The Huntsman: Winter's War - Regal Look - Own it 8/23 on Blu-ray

Hi, my name is Enzo Angileri. In the making of the Huntsman Winter's War, I was Charlize Theron hairstylist.
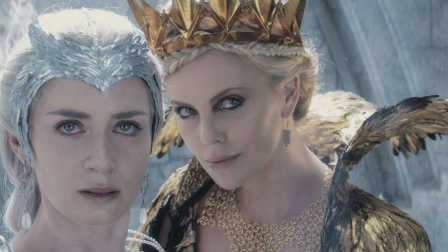With her help and the script, the director, the costume designer,
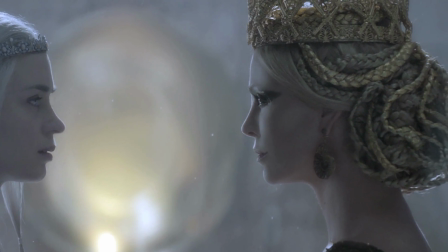I create those looks that help Queen Ravenna being as big and as evil as she could possibly be. Here I'm gonna show you some of the looks. This one is the look when Ravenna comes out of the mirror.
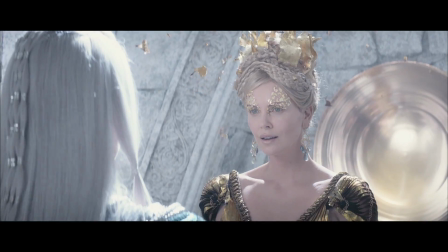Now her sister is pulling out of the mirror, and I wanted the look to have an organic feeling. Instead of just coming out the mirror with a crown in her head, we wanted the crown to be almost something like it was growing out of her head.
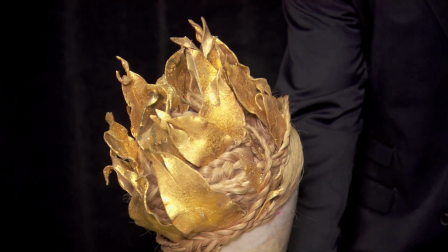Something evil, like contorted metal or flames.
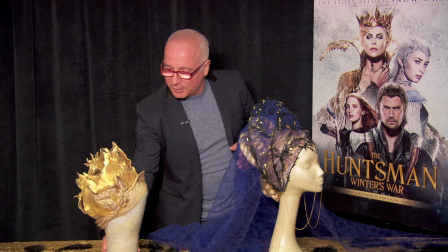And you can see all around, it still gives her that incredible queen
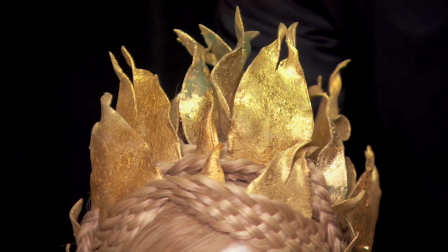look without being the classic crown that she has in all the other looks, by the way. I love the scene. It was the funeral scene in the very beginning of the movie. And with the costume designer, we want to create this transparency,
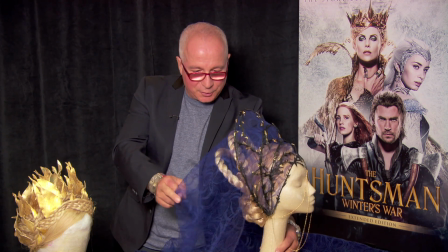we wanted the light to go through this veil.
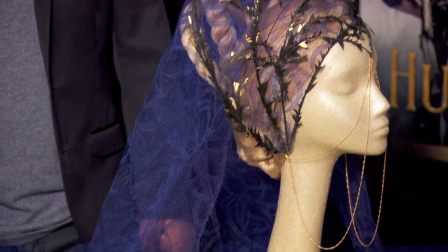And so the idea was to replicate this roundness a couple more times. And I did love the challenge. I love the idea of this look. It's probably one of my favorite in the movie.
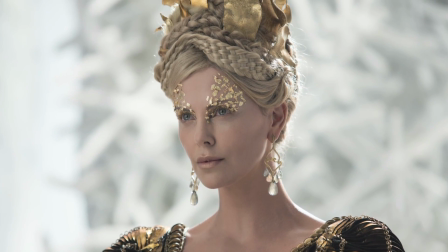Charlize and I work together all the time on each single look. That's because it has to be comfortable for her, has to be appropriate for the look of that scene. And in fact, I'm gonna show you now the next look, which is the fighting scene. This is Amber. She's gonna be Ravenna for the day. I'm gonna duplicate the look from the fighting scene, and I'm gonna show you how to do it step by step.
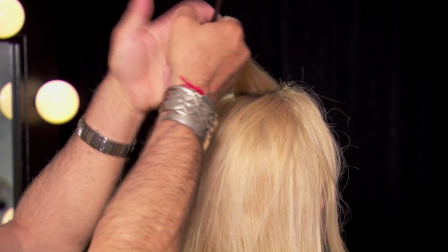I'm gonna start braiding her hair from the very top, and I'm gonna go all around and around.
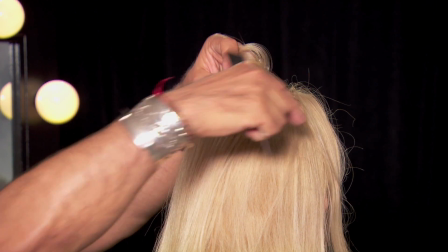This is basically just one braid to create this look.
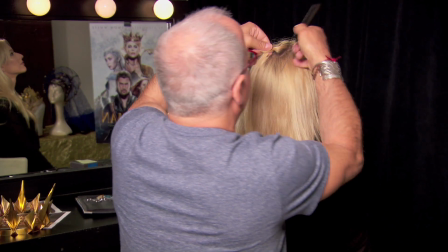When I created this look, there was of course some challenge.
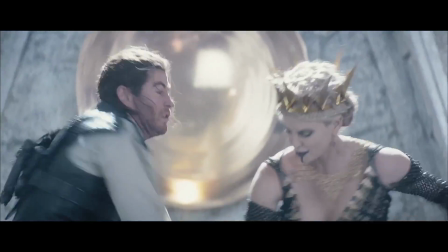One was the fact that she has a crown on her head and she has to do a fight.
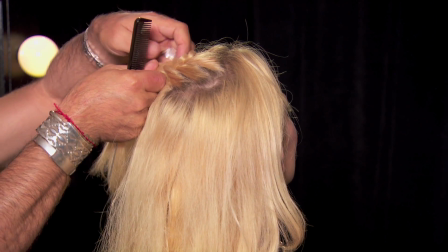So logistically, the look has to be compact,
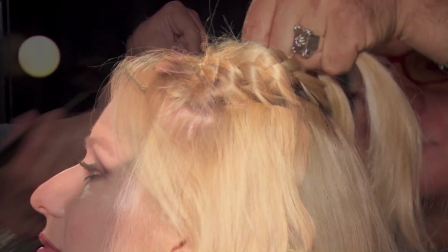has to hold the crown in place, and also has to reflect a certain state of mind.
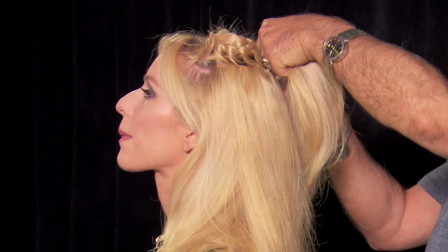So it has to be something that gives her a strong look.
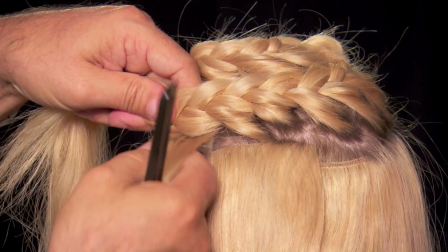In the making of this look,
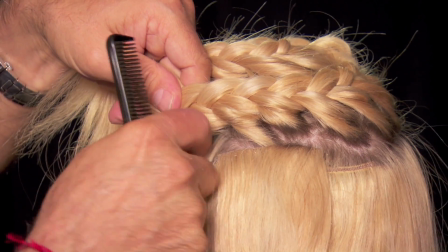the challenge is to make sure that the look is appropriate first and foremost to the scene and to the character.
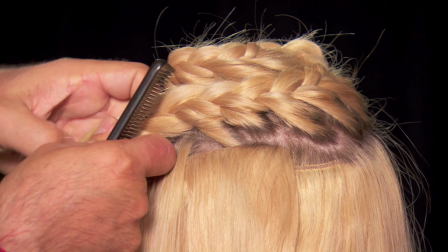This look had to be a compact look, had to be solid,
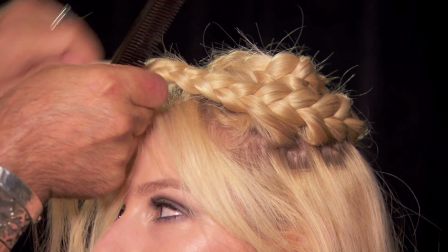because the crown will be sitting on it and she's going to be fighting, so nothing has to particularly move.
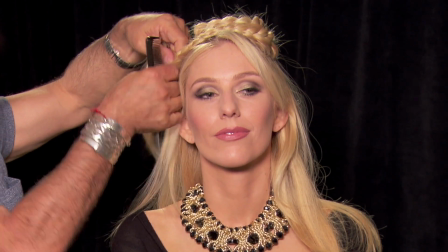That's why it's so interesting sometimes to put all those elements together to try to create the best result possible.
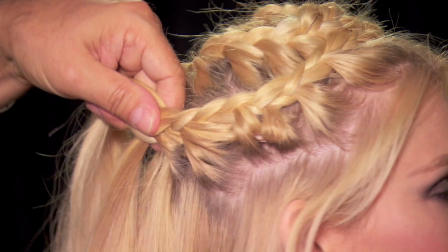Well, the best part of designing the look for Ravenna, it's the fact that it has to be a period look,
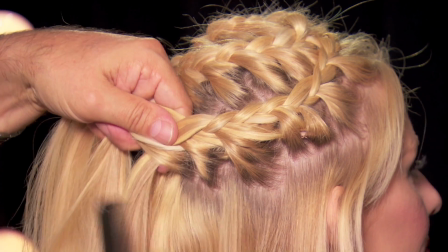and yet because of the fantasy of the movie, you can go any direction really you want.
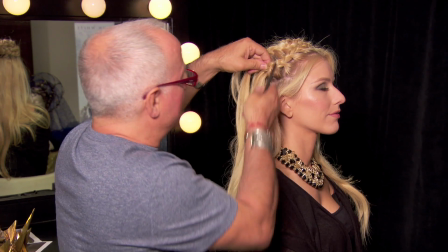I think one of the challenge when you do this look is to try to block the
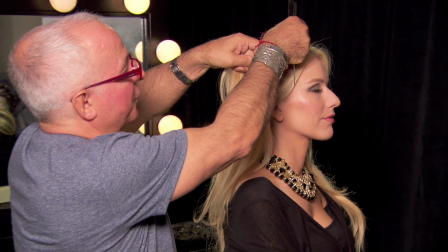braids so it doesn't move around and it gives you a space.
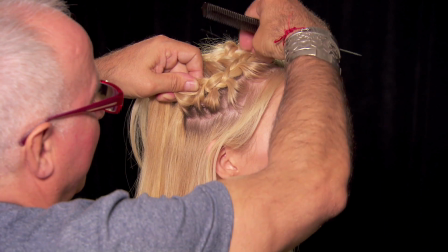So for me, to put a pin every once in a while to block it like this, and then you know for sure that it's not going to go anywhere.
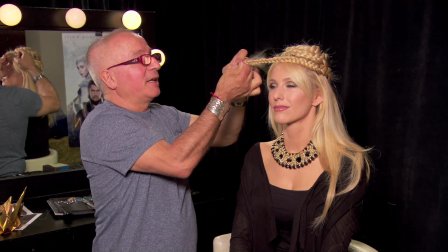So at this point, I'm basically halfway through, and I'm blocking this
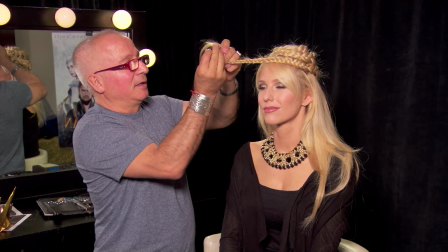braid that started from the top of the head and it's been going around and around, as you can see it.
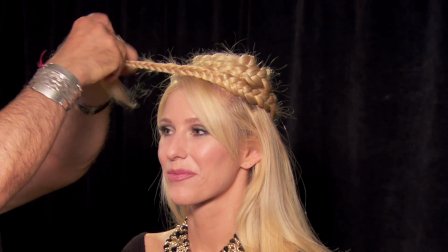And temporarily I'm gonna put a pin
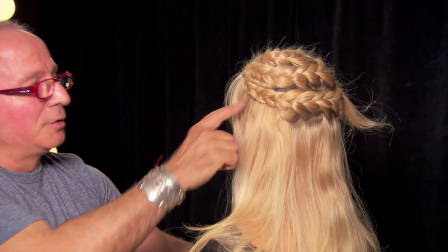because I'm gonna start from here to do the same thing I did when I started from the top, but just going the other way.